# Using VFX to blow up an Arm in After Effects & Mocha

But the crop was actually doing me a favor because I was able to sit back a bit further and be safer. Although I did make sure to take extra precautions.
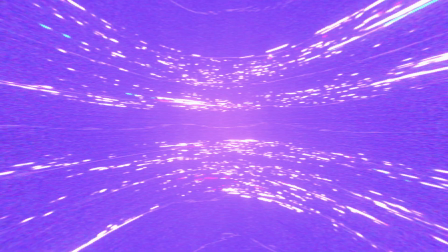For projects that involve visual effects I usually like to have a locked edit first and then start working on the VFX shots. That way for the most part I know exactly how many frames each VFX shot has and I save myself the trouble of doing any unnecessary work.
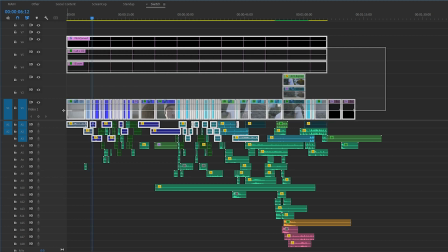[6:05]
Also considering the tight deadline I worked on having an edit ready ASAP as well as added sound design to really tie everything together. Sound design is also something I usually like to leave for the end if I'm gonna be doing it myself but in this case it was very important that I integrated early in the process so that I could better see if the cuts were working as intended and sure enough after I added the
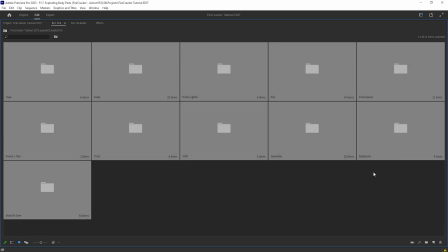[6:24]
sounds that we captured on set as well as sound effects from various sources everything felt so much better. So a tip I guess if you're not really feeling your edit then try mixing in some sound so that you don't have to imagine sound in your head especially when you're editing fast-paced scenes with lots of cuts that rely heavily on sound design. And now let's break down the visual effects shot.
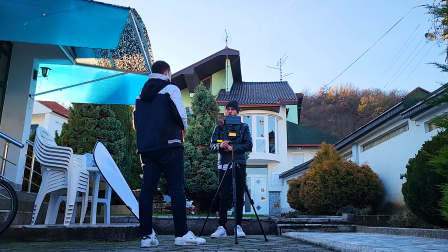[6:49]
We made sure to use a tripod so we wouldn't have to worry about tracking the camera motion but then be
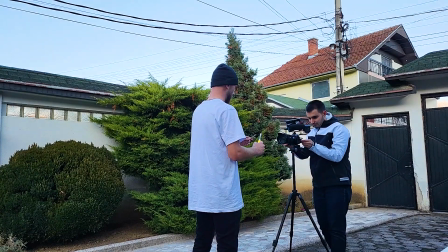[6:54]
able to add the handheld camera movement in post by shooting a couple of squares drawn on a whiteboard,
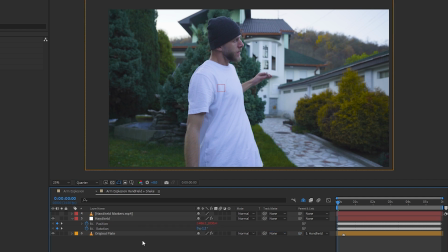[6:59]
tracking it and then applying that movement to the footage. We also got a clean blade.
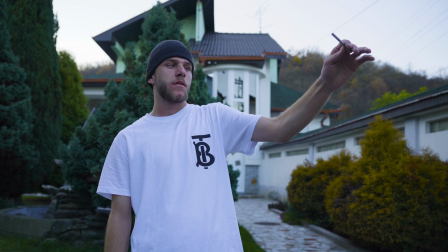[7:03]
For VFX shots I like to color correct them first so that I can more easily match the effects and do the color grade last. Different people can have different workflows especially if there's a colorist involved with the project but this is just how I like to do it.
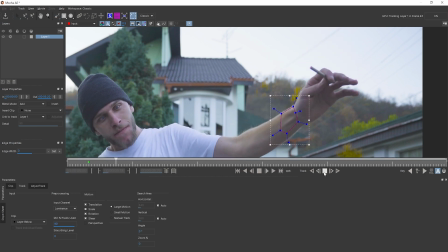[7:16]
To start off I first tracked ESA's arm by using the free version of Mocha that comes with After Effects CC versions and applied that tracking data to a null object.
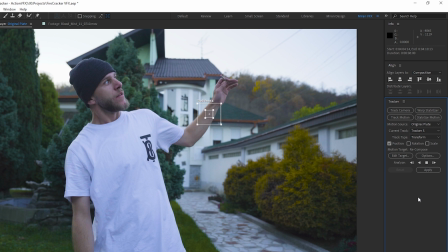[7:25]
Mocha uses surface tracking so it's much more ideal in this case compared to the point tracker of After Effects.
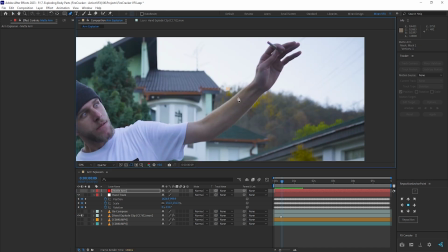[7:31]
Then I used a solid as a matte on the original plate so I could cut it out and reveal the clean plate underneath and made sure to parent the solid to the hand tracked null object so that it follows along.
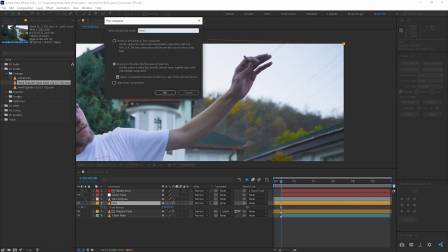[7:41]
Then I took a freeze frame of the arm at the moment of the explosion, rotoscoped it and pre-composed it.
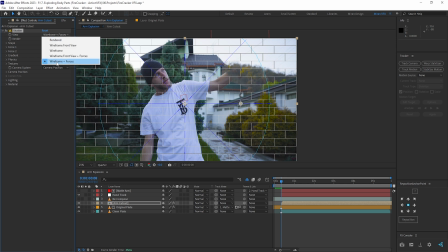[7:46]
I was then able to use the shatter effect to make it explode in a bunch of pieces by tweaking options such as
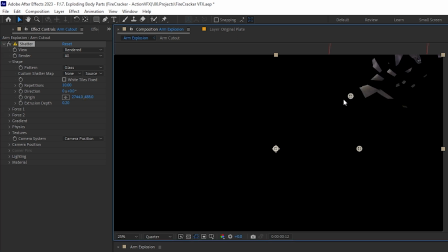[7:52]
setting the pattern to glass for more variation on the shapes and making them thick by increasing the extrusion depth, repetitions to increase the amount of pieces, force values to determine how strong the explosion is and where it originates from.
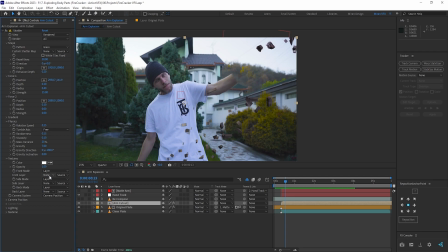[8:05]
Physics to have the pieces fall down faster and give them some randomness. Textures to give the pieces a red tint on the sides and on the back so you're still able to see the hand texture from the original footage but as they spin around they give the impression of inside body parts.
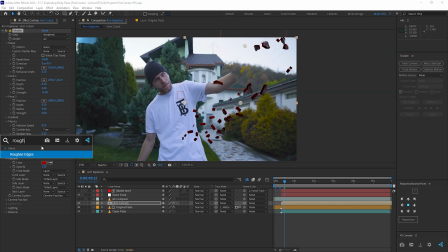[8:19]
Lighting to match the lighting direction from the original shot and finally used a rough and edges effect to give the pieces more organic edges.
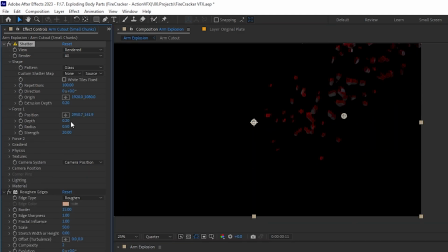[8:26]
I then duplicated this layer and added more repetitions, tweaked the force and physics options to give it some variation with bigger and smaller chunks.
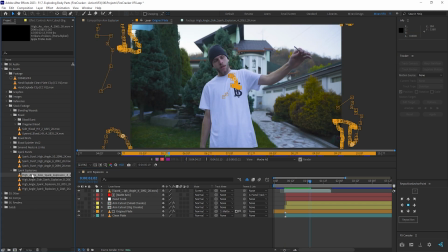[8:34]
For the firecracker explosion I used a few stock footage elements from action vfx such as spark bursts and explosions,
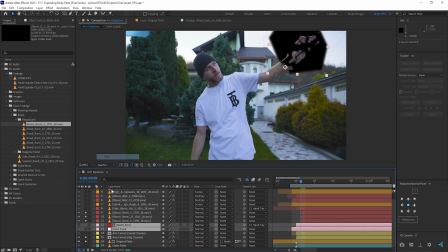[8:41]
spell hits which I colorized to make them look like smoke, those along with various blood splatter elements and optical flares made for a very juicy explosion. Literally.
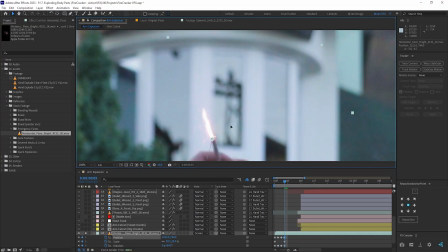[8:54]
I even manually tracked this emergency flare element to the firecracker before it explodes, although it's not really that noticeable considering the fast pace.
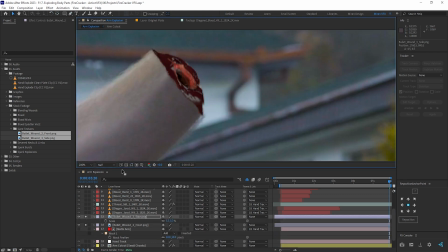[9:03]
For the wound I used elements from this Gourd textures pack and blended them with each other with masks and
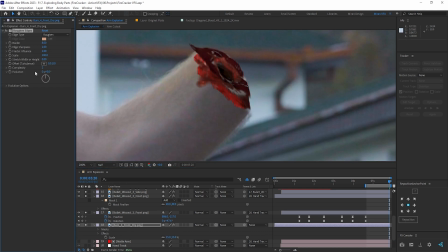[9:07]
roughened edges to achieve a more complex texture as well as parented them to the hand track null.
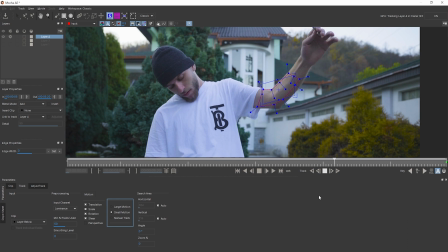[9:12]
I used this throat slit element to have some blood drip along the arm and warped it with the mesh
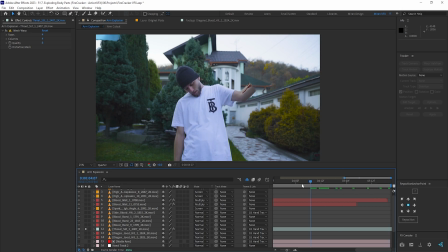[9:17]
warp effect so it looked like it was flowing properly and of course this was also parented to the hand track null.
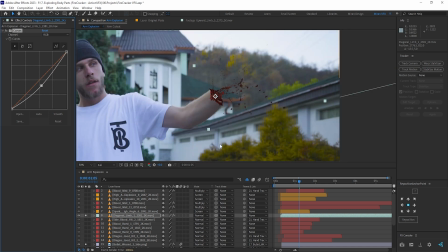[9:22]
I used these limp blood elements to shoot blood all over the place. You could say this looks a bit unrealistic but I was going for an over-the-top effect.
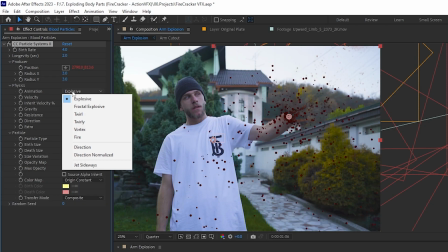[9:29]
To go above and beyond I used the CC Particle Systems effect to generate these tiny blood particles,
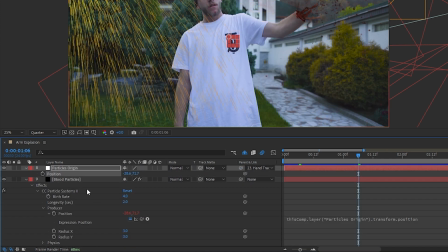[9:35]
parented the producer position to a new Particle's origin null which was parented to the hand-track null in order to follow the arm while also being able to modify the Particle's origin. We sure got a lot of mileage out of that one single hand-track null.
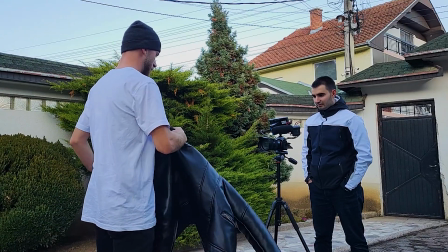[9:48]
For the blood on Isa's body we first made sure to have him take off his jacket while shooting so we could better see the blood on his white t-shirt but also because I wouldn't have to deal with difficult tracking for the jacket.
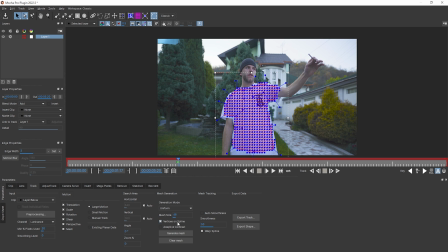[9:59]
I wanted to add blood splatters on the t-shirt, face and arm so for that I use the power mesh tool that comes with Mocha Pro. This is a fantastic tool for sticking elements on deforming surfaces so if you want to know more
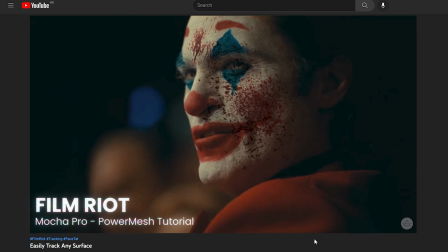[10:11]
then check out this great tutorial from Film Riot which covers a few fun examples in more detail.
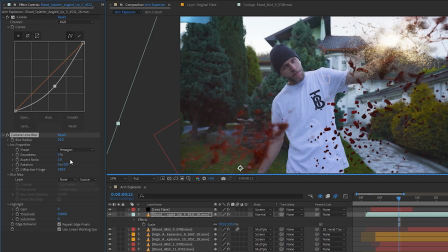[10:16]
And of course I couldn't resist a good old lens splatter blood effect so I used the camera lens blur effect to take it out of focus and give it this beautiful bokeh effect.
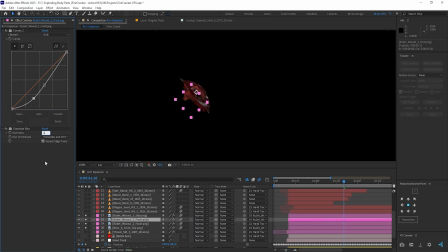[10:25]
I then used various blending modes to make all the elements blend with each other as well as color corrected them,
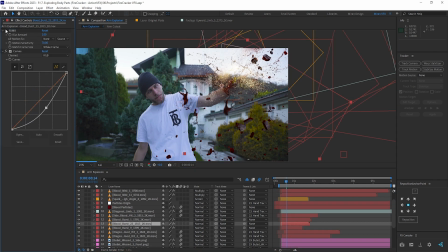[10:30]
add a slight blur to match the original footage sharpness and even added fake motion blur to
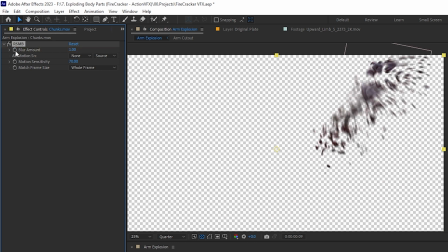[10:35]
most of the elements with real smart motion blur which is a third-party paid plugin but
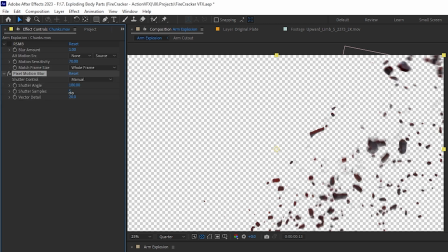[10:39]
there's also the pixel motion blur plugin which is built into After Effects but it does run slightly slower.
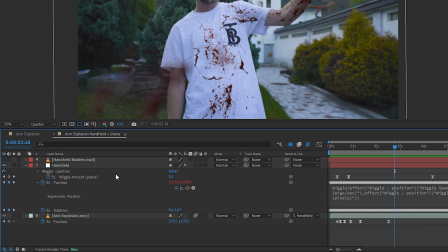[10:44]
Finally I brought this comp into another comp and added some camera shake by manually animating the position and by using a wiggle expression over a few seconds.
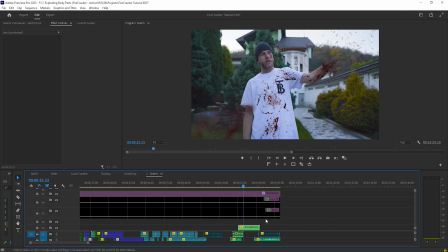[10:53]
And those were pretty much all the details for the exploding arm visual effects shot. After that I sent it back over to Premiere Pro for a final color grade and it was done. Visual effects in movies is the reason I first got into this whole thing so it was really fun working on this project and being able to share the process with you guys. I want to thank Action VFX for the collaboration and again make sure to check out their Black Friday sale by following the affiliate link in the description. I hope this was entertaining in some way and that you were able to get something out of it even though it's a BTS slash VFX breakdown video instead of a step-by-step tutorial.
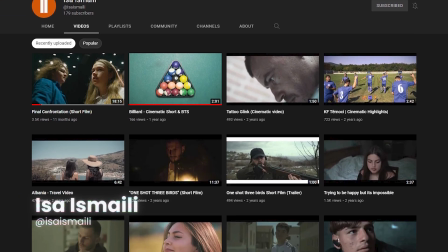[11:27]
Huge thanks to my friend Isa for helping me with this. I'll leave links to his socials in the description. Thank you for watching and being patient all the way through and I'll see you next time. Peace out!